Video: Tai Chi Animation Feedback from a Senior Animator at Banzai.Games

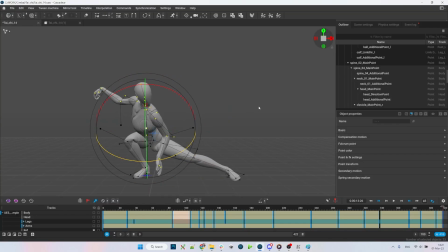I kind of want to rotate the chest a little bit more here.
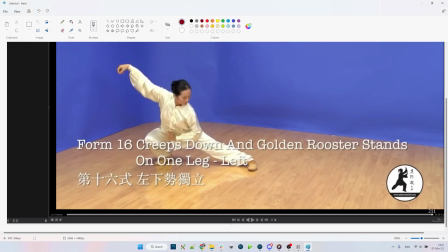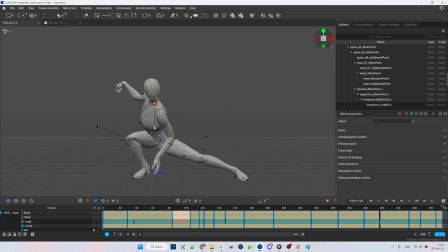So from the top down view, I want to get something like so.
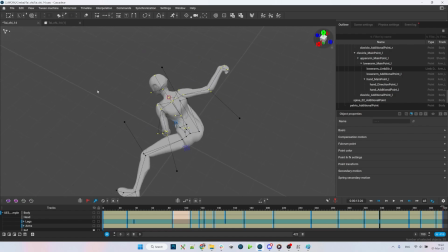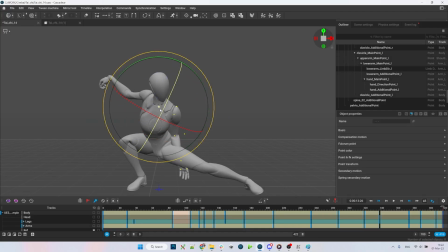So the position of the shoulder here is a bit tricky, because this pose looks rather extreme. Let's add some strain to the arm, because it appears to be rather stretched out.
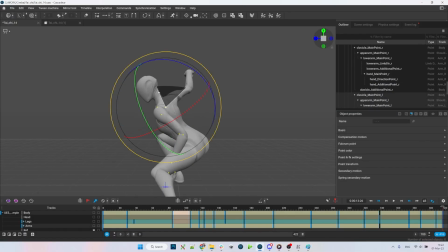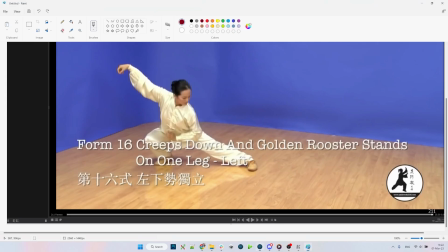She seems to hold her hand very close to her belly.
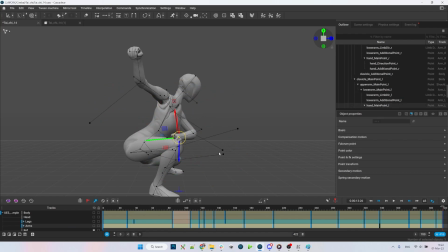And the elbow looks down.
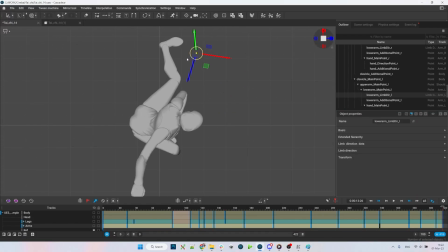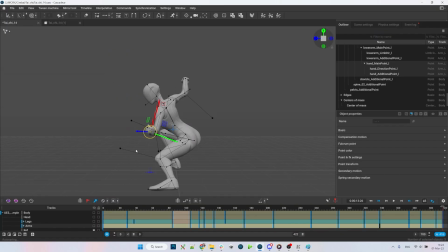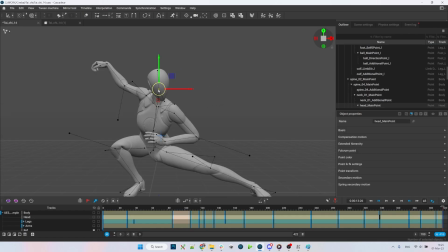And finally, we can adjust the head.
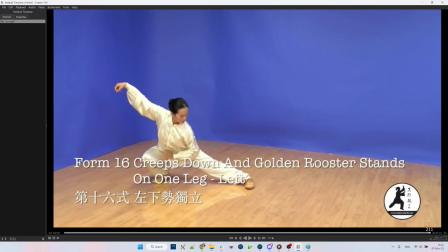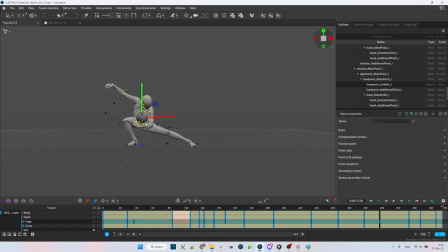She might be sitting even lower here, but it seems like we might be losing the line here.
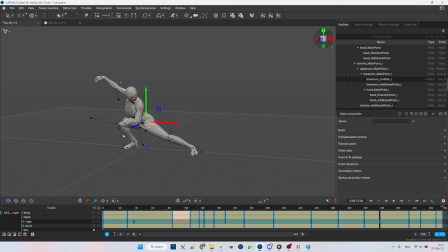So we fix the pelvis, now we fix the elbows. It kind of feels like there's too much of an arc there, so we might want to straighten it out.
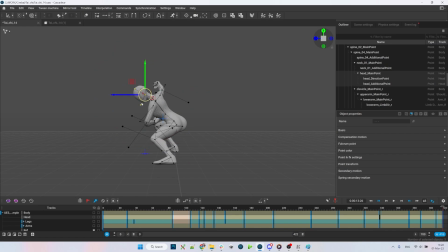So the blocking is done, now onto the spacing.
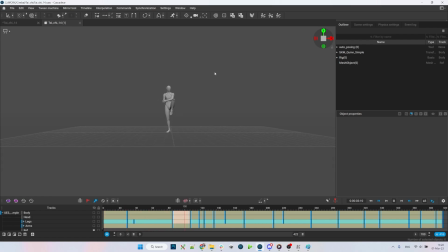So what we have now is a very smooth animation, too smooth really. We don't have accelerations or decelerations, so we need to make some additional keys. I would avoid using linear interpolation really, use Bezier clamped instead.
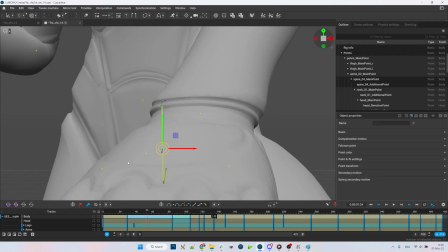In this interval, I believe Bezier interpolation is the best because it gives you the most
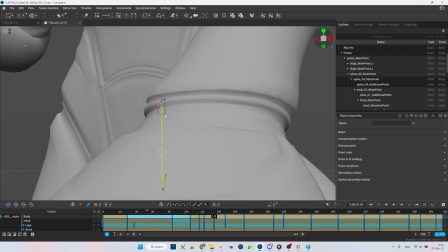slow in and slow out effect more than any other interpolation type.
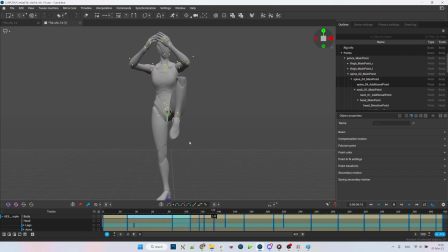But keep in mind that on bigger intervals, simple Bezier method may add a lot of garbage to the animation.
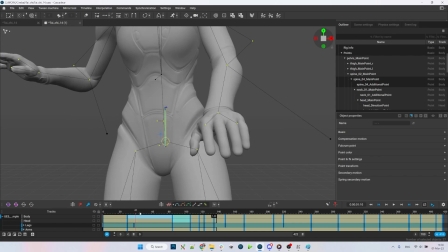So you don't want to use it everywhere, just on the intervals that you want to specifically emphasize.
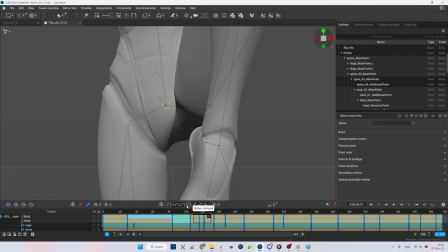So here, for instance, to make sure that the foot remains in place, you want to use Bezier clamped.
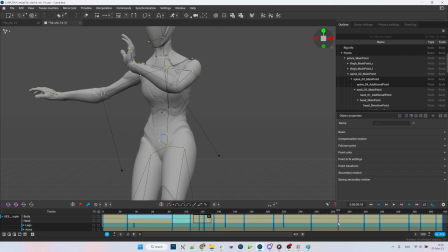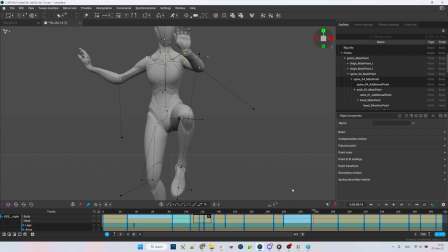And on the intervals where you want more movement or more overlaps, you use simple Bezier.
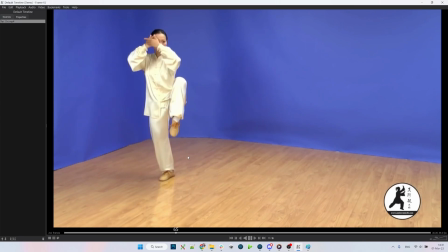So let's see what she does here. Pay attention to the leg and the hips.
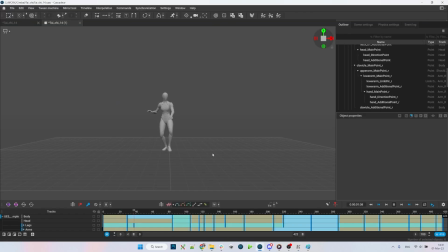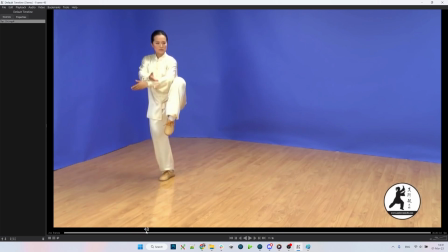The way I see it, her knee reached the top position while her hip continued to move up.
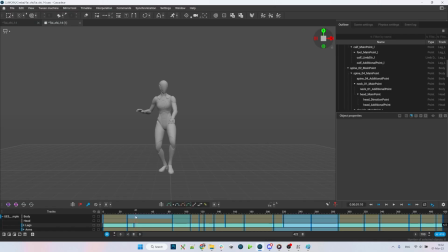So here we want to keep the foot on the ground longer.